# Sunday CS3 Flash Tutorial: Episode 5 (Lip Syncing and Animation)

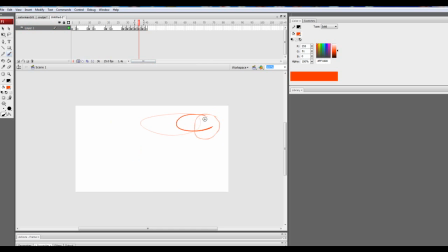(4:08)
Wait, we apologize, let me get this right again. Like that, like that. So basically, I just showed you guys this is easing. This is what I do.
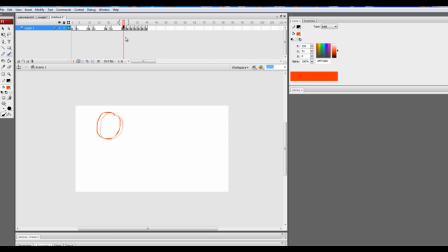(4:28)
It's really easy, and it's really just a matter, basically, of stretching and skewing something. So basically, what easing is it's sort of like a slowdown, like you start out quick and then you come to a halt.
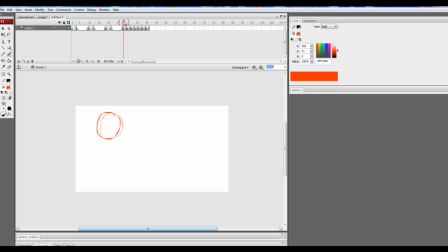(4:44)
But that in-between animation is the halt, and that would be the easing. So let me give you an example. As I've drawn this, you see I start out, and there's a slight movement, then there's a large movement, then it slows down again. that would be easing.
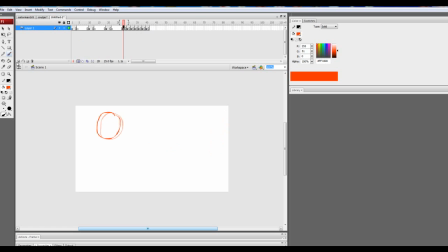(5:01)
Similar to how, I'm going to give you another example. I could give you the same effect with a tween, but it won't look as good because, as you know, tweens don't really change position. So it's the same general idea.
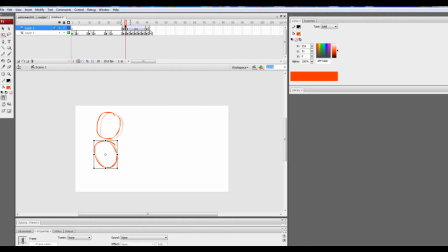(5:23)
Alright, so I drew two examples. I made one frame by frame, which is at the top, and one is tweened. So as I play it, you can see the difference. When you're allowed to draw frame by frame easing, it gives you a bigger advantage to draw, you know, quicker than you normally could tweening.
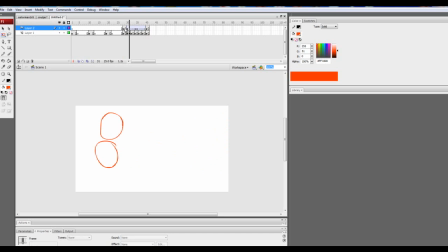(5:41)
This is the same amount, this is the same length, only you can see that the frame by frame one just looks a lot better. I hope I explained that a little bit better, because mainly in animation, easing is possibly one of the most important things.
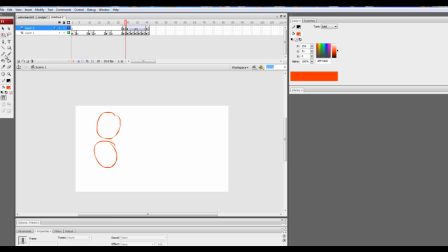(5:56)
Frame by frame easing is just, it's the same as tweening, only you have a more, you're able to do more with it. So let me give you another example. Let me draw, because not everything you draw is going to look like a fucking circle, okay?
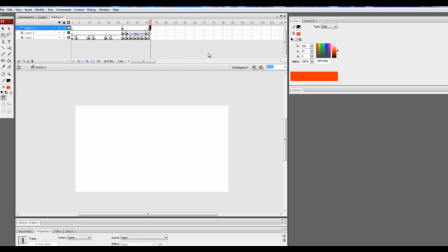(6:13)
Sometimes you might draw things that don't look like circles. Maybe, for instance, a hand. I mean, how much fucking hands have I drawn as an example? And I apologize for my limitations at the moment. But I'm just kind of trying to draw shit really quickly. So, and hands are pretty, the way I do, they're easy. So, I'm going to zoom in 150.
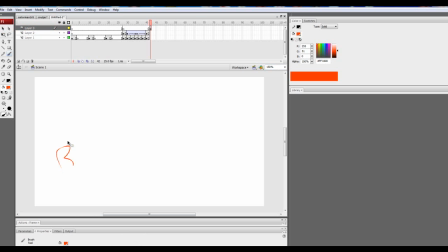(6:33)
And I'm going to draw fucking a hand. So here's a hand, and I want the hand to go to here.
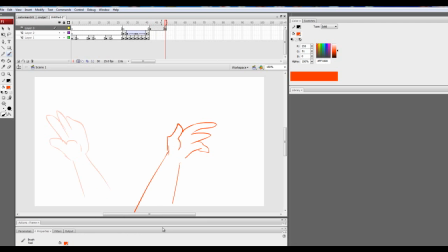(6:50)
Or, don't ask about the fingers, they were put through a meat grinder. Okay, so we have the hands. So now I'm going to show you easing with, like, you know, bodies. It's basically the same thing. Like, you know, you have a slowdown.
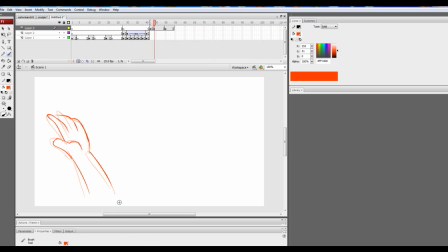(7:11)
Notice I put a little slowdown on it, and then I'm going to make a little speed up. This could be qualified as a skeleton because this is terribly horrible looking.
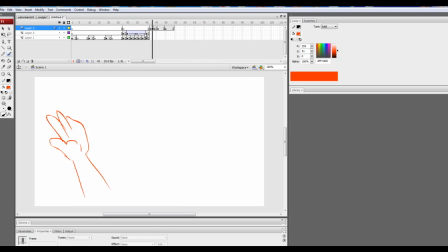And, but this time, I'm going to do something completely different. I'm going to blow your fucking mind. I'm going to...
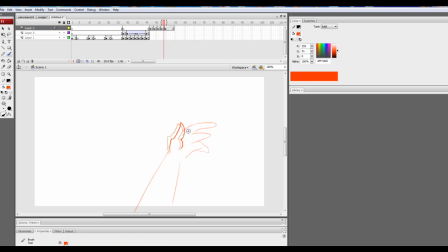You see that? You see that? That's what I call a bounce effect.
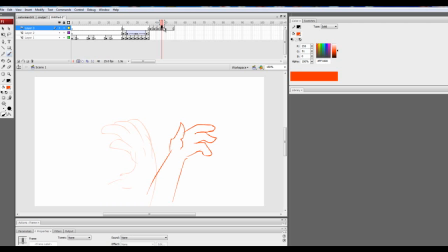(8:00)
And in animating, bounce effects are incredibly important for really, really thick and really hard movements.